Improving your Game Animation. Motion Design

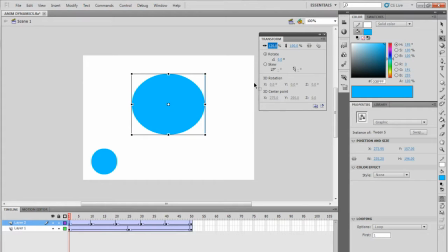(8:28)
With that being said, I'm going to set this to 120, and I'm going to scale the y-axis down by 20%. So this is going to be 80. So 120, 80. Move to the next frame. Let's reverse this.
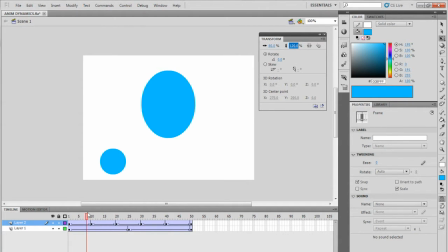(8:41)
We're going to put 80 and then 120. So as you can see, now we're getting our little wobble there. The third frame, let's go ahead and decrease the amount of wobble. So we're going to go 110 instead of 120, and then the second one's going to go 90.
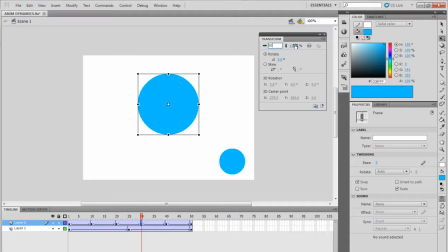(9:00)
Next one will reverse that, 90, 110. And then we're going to go ahead and take maybe like 103 and 97. And the last one's going to be our 100 by 100.
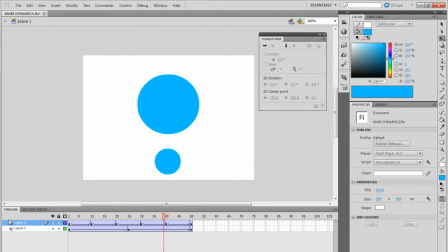(9:16)
So now, if we play this back, we technically have our little wobble. But obviously, we're not going to stop there.
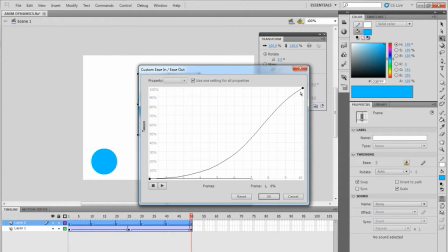(9:27)
We're going to use our animation curve in order to improve the dynamic feel,
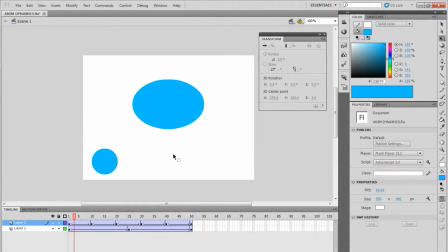(9:34)
the motion design of this animation. As you can see, now all the movements are blending nicely into each other, so to speak. This has more liquid feel to it, you know. You can play around with this stuff.
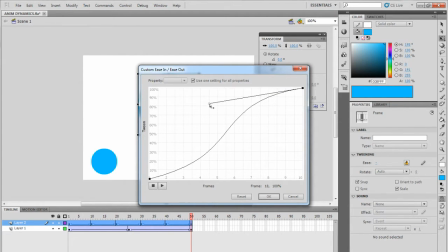(9:54)
As I said, these animation curves are present in After Effects. They're present in Flash.
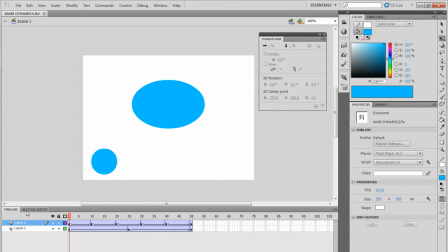(10:01)
You know, useful stuff, extremely useful stuff. what I've seen over the time is a lot of like starter developers, when you see that they have some very basic games,
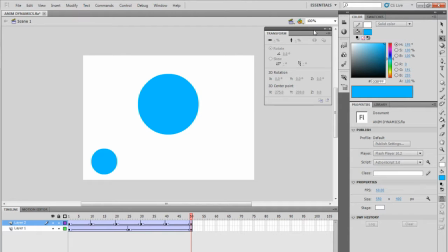(10:17)
you try to point out, like I have in the past pointed out, try to add some dynamics to your animation. And not most of the time, but quite a lot of times, I would get the same response. The developers would say, or I should say just the developer, because it's a one-man production team.
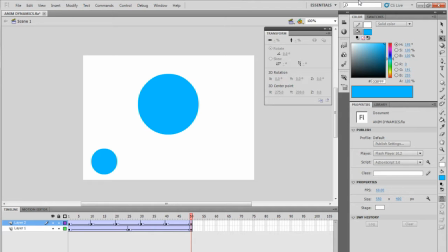(10:37)
The developer would say, oh, this is the style of the game. When, clearly, if it's a style, you would know that it's a style. Saying that, something is stylized is definitely not, it's not an excuse to, not put extra work into the quality of your animation.
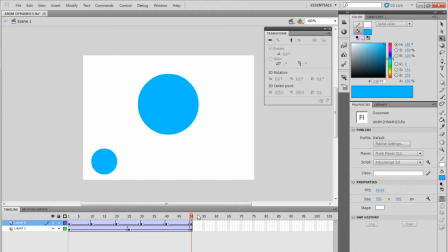(10:55)
Like, you know what, I'd say if you played, or if you watched somebody play Five Nights at Freddy's 3, when you would enter these not secret rooms, but you'd enter these
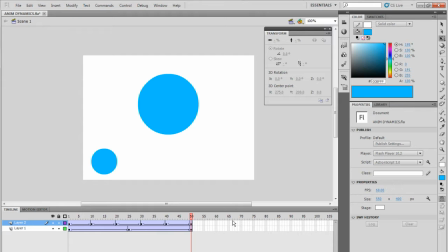(11:11)
2D games, like mini games. The motion in there is very pixelated, and it's very steppity, so to speak. The object moves a certain amount of pixels as its motion design.
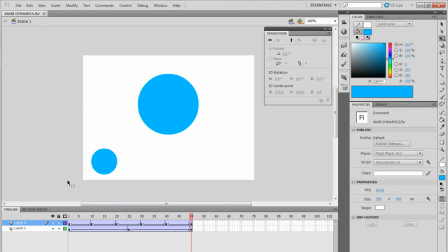(11:25)
That is stylized design, But having things move in a very linear way, and not putting the extra time and effort into making things look more fluid and dynamic is definitely just it shows on your work. It shows the lack of
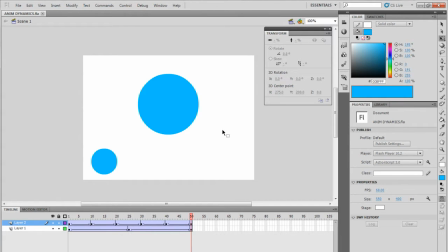(11:47)
concern for detail, so to speak. It's your own product. You will kind of want to put some work into it. So finally, we can actually go into GameMaker,
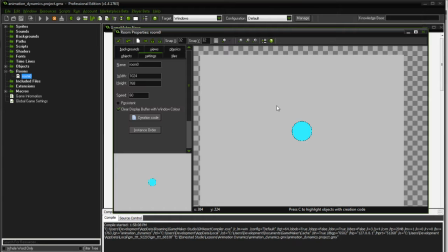(11:55)
and I'm going to demonstrate this same effect in GameMaker via code, because the principle behind it is exactly the same.
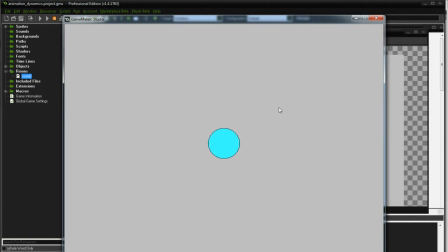(12:08)
Here we go. I'm pressing my left mouse button. We get that nice little wobble. Now, and once again, going back to the quality of animation,
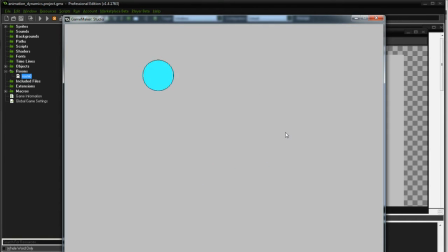(12:24)
this right here deals with the code that speeds things up and slows things down. It gives it a much more fluid look, and it looks better than doing this.